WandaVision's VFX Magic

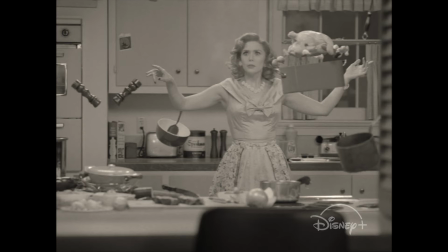And then other objects we needed to add later in CG to bolster the scene.
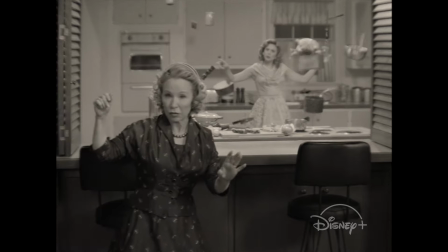You know, we could only fit so many puppeteers in at once. So we ended up making all kinds of objects.
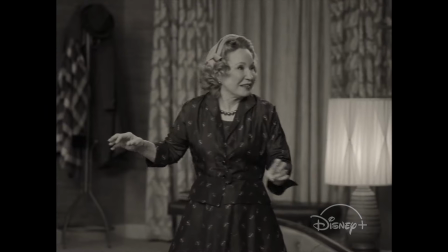And probably the funniest thing for me is that when we were in finishing, I would look at an item and go, oh, I really don't like it.
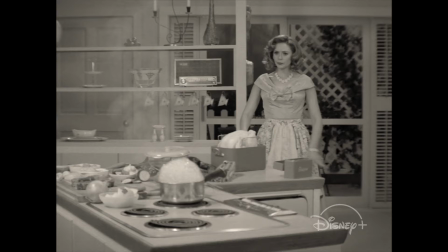Can we take the highlight down? And it would turn out to be real. And then the CG one would be the one I ignored and thought was fine.
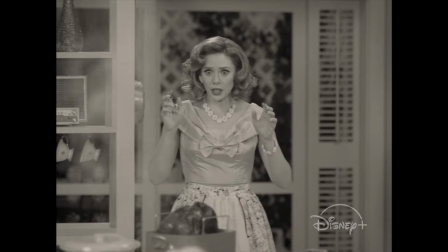And it happened a couple of times.
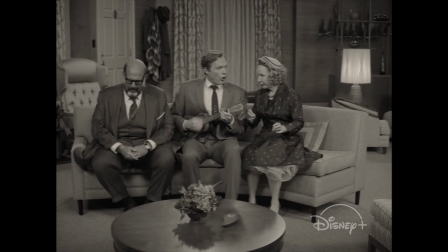when we get into the smoke effects and the fire effects we did those you know as plates units with green screen elements we tried to
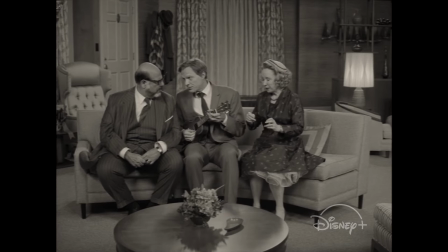stay true to what you could overlay like what could have happened on an optical printer in the time or what you know in bewitched era they would have just hidden the wires in the walls but they still would have used the wires so we really really tried to keep with only the effects
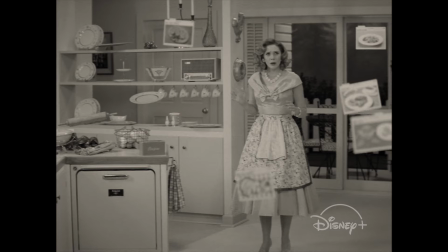that they could do in the era apart from vision because of his CG robot face.
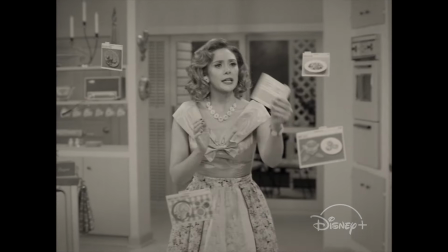He is always a character.
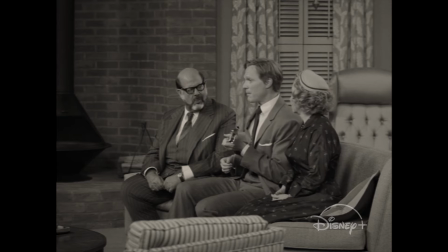And part of the interesting thing about putting a man with a CG face in the scene from Dick Van Dyke is not letting him pull the viewer out of the scene.
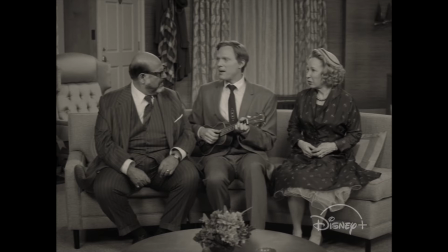Really making sure that it stays true to how he looks and that we are noticing his kooky expressions and not
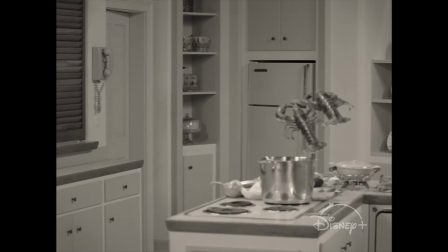the fact that he's a robot so that we can then pay attention to all of the other shenanigans like flying lobsters and,
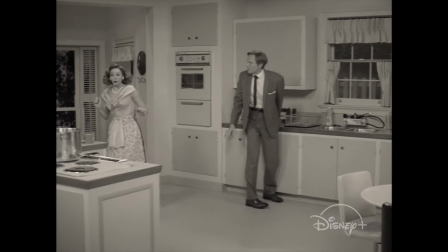you know, polarizing meat.
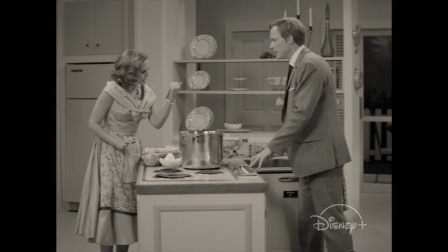And I think that's so fundamental to the work in this episode that nothing distracted the viewer
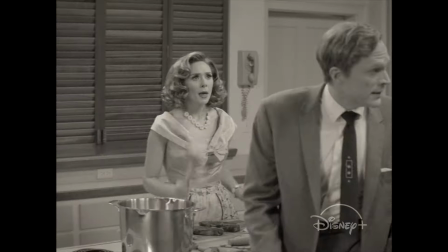from this being an homage to Dick Van Dyke in this amazing age of American sitcoms.
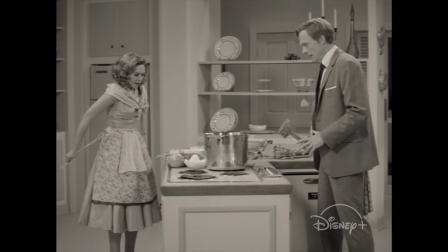We didn't want anybody to look at this and think there was a visual effects shot in this. I had friends in the visual effects community going, so how many visual effects shots did you have in WandaVision? Because I'm not seeing anything just yet, which, of course, was a great compliment. That's great. Well, that work looks amazing. And to your point, James, I mean, I know people have a certain thing in mind when they think about Marvel visual effects, but the fact that you so seamlessly integrated this into the genre that you were honoring, I think, is one of the testaments to the power of what your team can do creatively. because it's hard. It's hard to make it look like that. And this is also, of course, for potentially for some generations who have seen these original TV shows and others who haven't, but they certainly have an appreciation for it. And I think the work you folks did was incredible on that. Now, from beginning to end, so this entire production, from the minute that you got involved, Tara, to wrapping this whole thing, what was that cycle? What was that production cycle for the whole team?